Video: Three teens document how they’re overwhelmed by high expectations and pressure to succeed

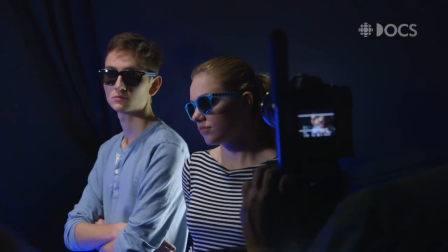There was a time where I was doing maybe three productions at once,
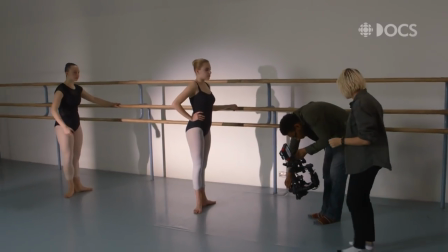plus a ton of schoolwork and plus dance and plus everything and just the overwhelming experience just made me collapse a little bit right and suddenly
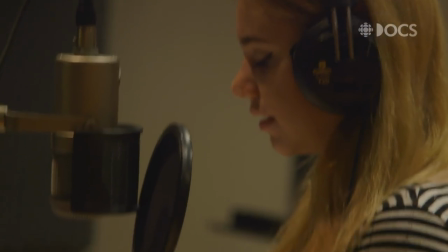I couldn't prioritize because I had to everything had to be the number one priority right
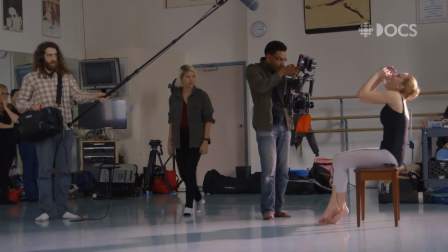when you're stressed for me at least it's a big build-up emotions it's a build-up and just having that one moment to just let out everything it's kind of like you're emptying something and you can fill up a jar perhaps fill up something else so you're free to just like feel it
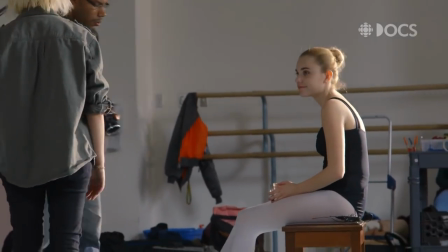you always want to think you're above average right this is what everyone
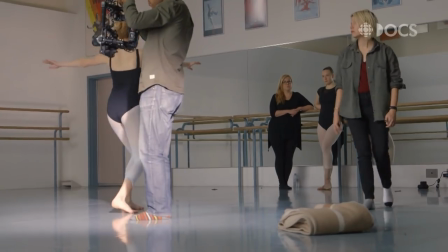wants to think so you would just work really hard to feel that way right and then if you can't make it though and you have like that one the one thing you can't you do seem below average at if you
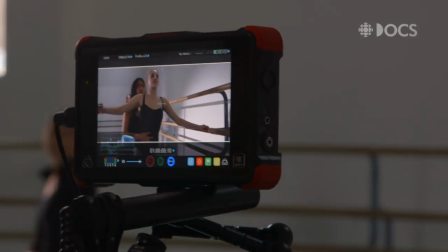Yeah, it's kind of like a punch in the chest, honestly. So, Canvas, I may have to get you back here again.
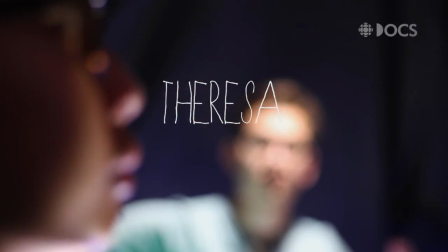Okay.
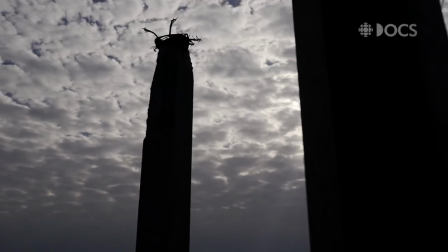Teresa, I think these dark clouds totally work for this scene. Yes! They're so scary.
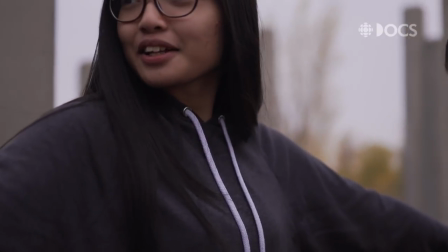Yeah, with this side, like that's interesting. Yeah. I'm Teresa, and I'm doing this because I know a lot of people who undergo through stress because of their busy schedules, me included.
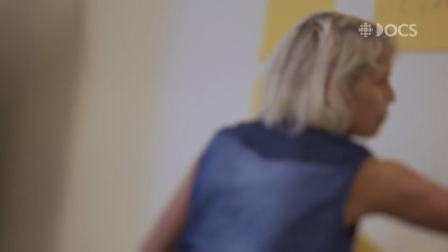It's kind of just like strings tied to my fingers, because I always like,
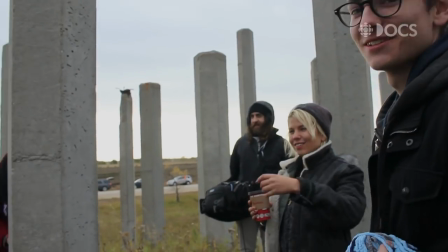yeah, I have to do this, I have to do this, I have to do this, but they're all at different lengths, because I have to prioritize, all right?
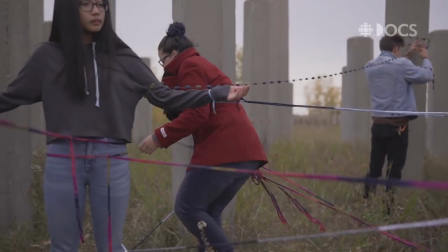I love that visual, strings on my fingers, that would be super fun.
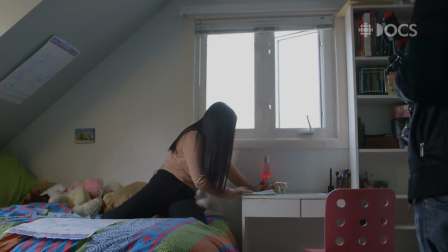I met Terace about four years ago, she was kind of one of the first kids to come into our program.
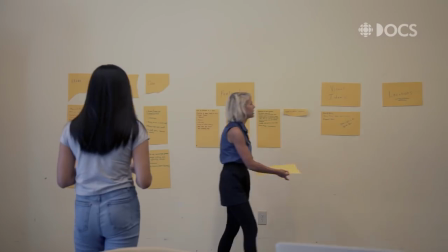She was a really, really cool kid, really, really sharp, really witty, quiet kid, didn't draw a lot of attention to herself.
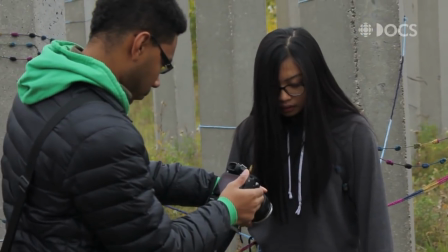But then one day we casted her in a web series and I was like, oh man, this kid can act.
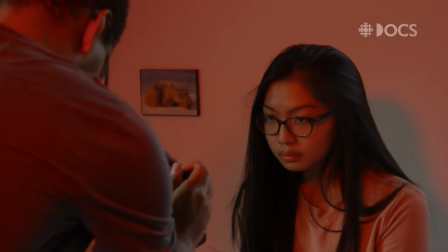She has a really intense presence on screen. I think Terace is no stranger to stress.
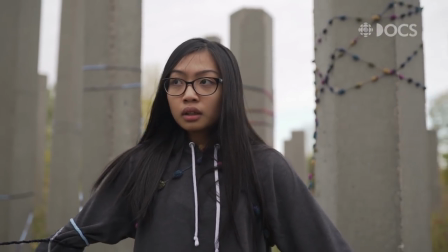The kid puts a lot of pressure on herself to succeed and do well in both school and really anything she does. bad mark for it.
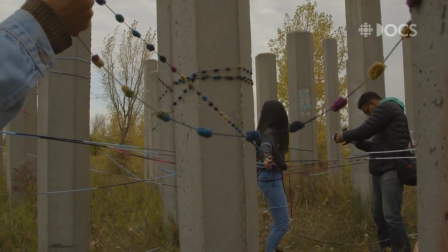It was a pass but I felt like it was a really bad mark because it wasn't what I was expecting and I just felt like,
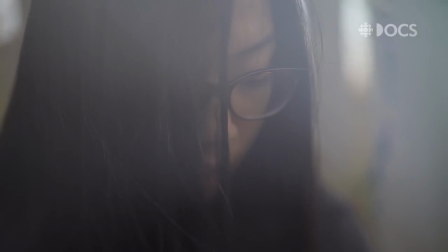I just felt pathetic. I was thinking that those were the activities that were tied to me.
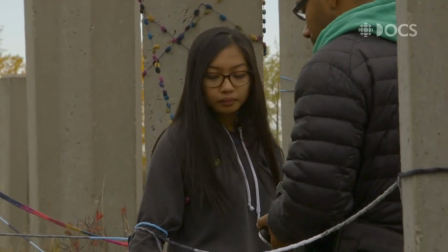Those were the things that I'm required to do, I need to do,
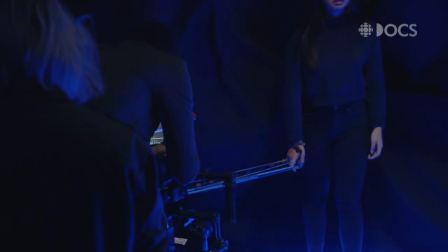and that I need to balance that and I wanted to represent that using the strings with tension.
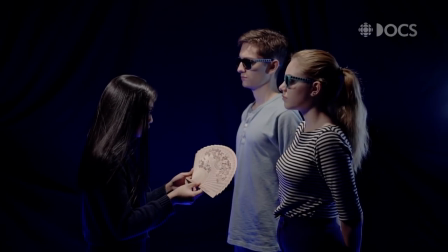sometimes people make expectations because of my race and these guys are wearing these glasses
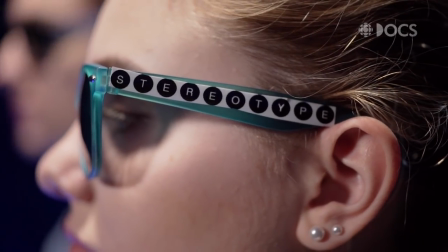like what are those kind of represent it
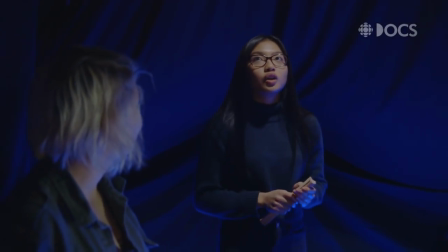kind of represents the people who look at me through those lenses right
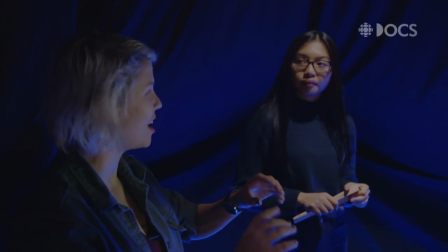and at one point during the scene you actually like take one of them off yes and then I've
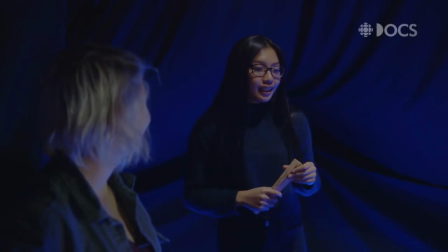snapped in half because it shows that it's not something that should be done Right. Like, you shouldn't be defined by that stereotype. Yeah. You shouldn't be defined. Like, you can do whatever you want as long as it makes you happy.
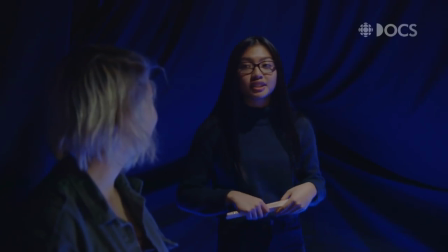And if it's academics, that's great. But if it's something else, then that's great, too.
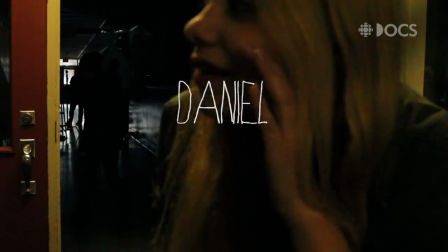Here we are. Daniel Baer is preparing for his movie debut, as you can see.
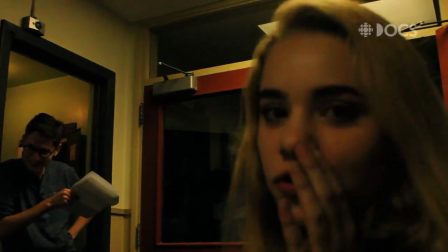He's looking over his 200 lines that he's doing. I'm Daniel Baer, I'm 17 years old now and I'm currently in university and I just graduated high school.
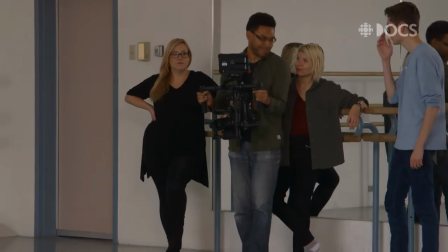I'm studying film. I'm hoping to do practically anything in film. Daniel, I've known for many, many years now.